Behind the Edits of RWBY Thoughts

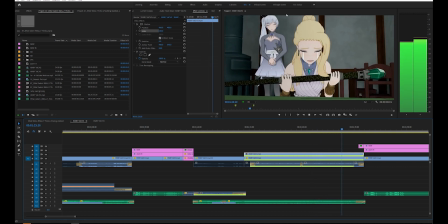In theory, I could have painted them out given enough time, but really, once again, we are up against the clock here.
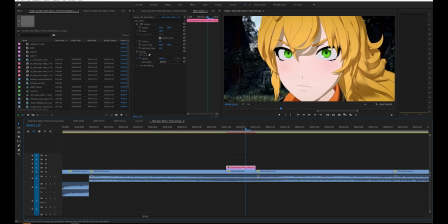This show comes out once a week. Now for another simple-ish one, some of you may have noticed that Yang's eyes were tinted green instead of red in the Adam video.
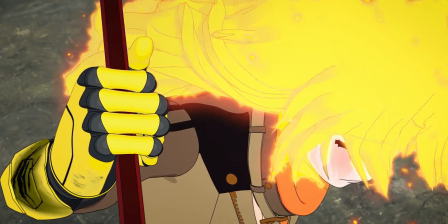This was to sell the Super Saiyan gag, which I don't think too many people got, but oh well, better for those who did.
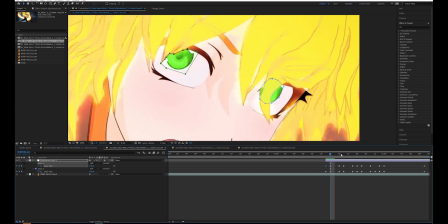Real quick, this was relatively simple to do. Create an adjustment layer, mask of the parts that I wanted changed, and then apply a simple color replace.
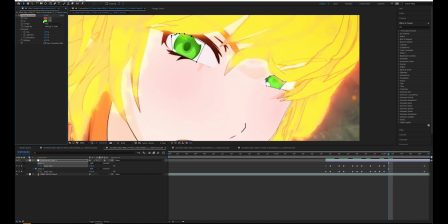Oh, and then you have to rotoscope her eyes frame by frame using the mask, which is admittedly kind of a tedious process, but it is definitely worth it.
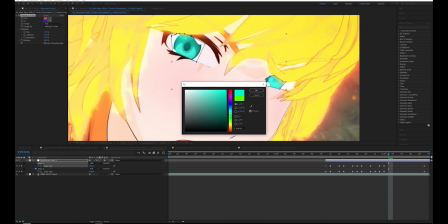Admittedly, they're closer to teal now that I'm looking, but I thought of this idea literally the morning of the video's release, so yeah, just could have checked it a little more, I guess.
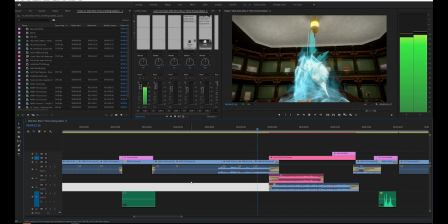And now what I consider to be the crown jewel of RWBY Thoughts video editing, the Pokemon battle. Oh god, you know,
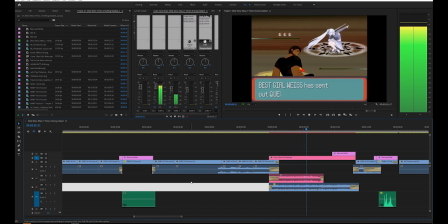I don't exactly remember how I got fixated on this idea, but I wanted to have some sort of Pokemon battle with Weiss because that's what her abilities really reminded me of. And this seemed to be really the ideal point to do it. First things first, we gotta prep our assets.
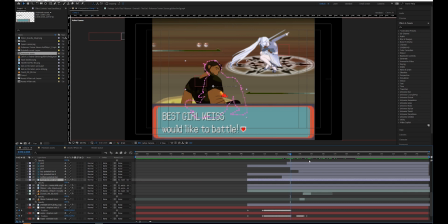So there are quite a few here. There's Weiss, Hazel, the Queen Lancer, and the Pokemon Emerald interface itself.
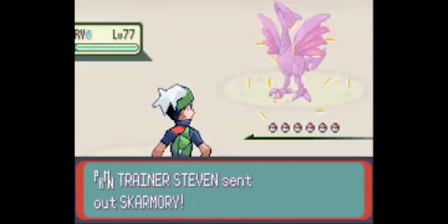Having downloaded some gameplay footage, I began taking note of what I needed and what was already pre-built for me.
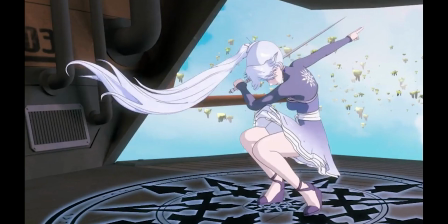There's just one problem though. RWBY's characters aren't necessarily pixel art, so I had to run them through a quick Photoshop process, and that was that.
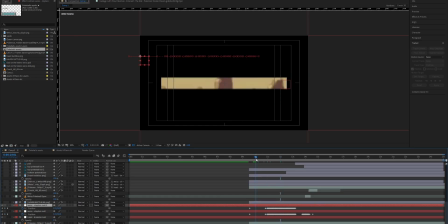Tracking the movements of Steven and Brennan here are pretty easy,
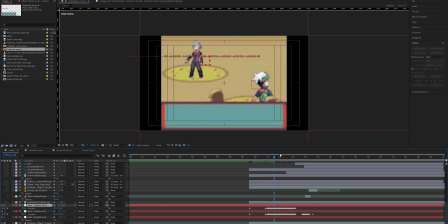and it really does help sell the segment because the animation timings are exactly the same as they are in the game.
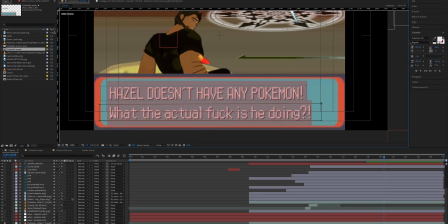Then came the actual text. This was really a trial and error determining the exact spacing between characters, the font size, how much drop shadow to use, etc, but once I got it, it was pretty worth it, and it was pretty easy to actually animate the reveal effect.
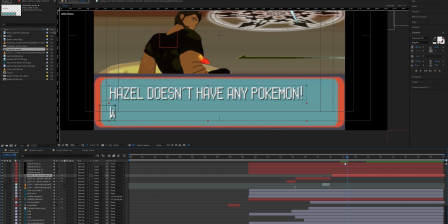I would have liked to finesse this a little more just so it reveals character by character as opposed to a smooth wipe,
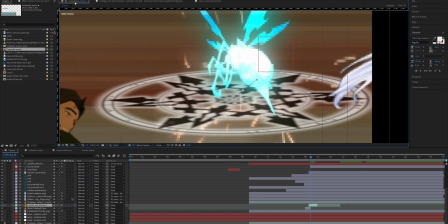but once again I think it was about 1 AM when I finished this effect and I really didn't want to stay up any longer.
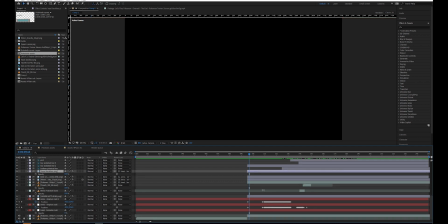As you can see, this process was very convoluted and complicated for what amounts to a 10-second gag in a dumb internet video,
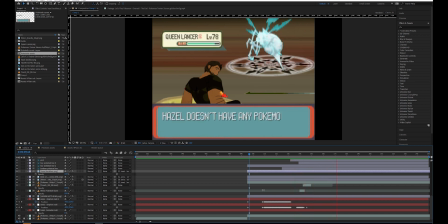and that's why it really wasn't much longer. I think I want to revisit this idea someday in some capacity, but I think I'll set it off to the side now.
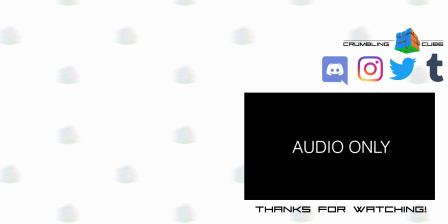Alright, I hope you guys found that little look behind the curtain entertaining. Would you like to see more behind the scenes stuff like this? If so, please let us know by hitting like, commenting, sharing, subscribing, and turning on notifications. Also, please consider checking out the links below and supporting us on Patreon. Thanks for watching.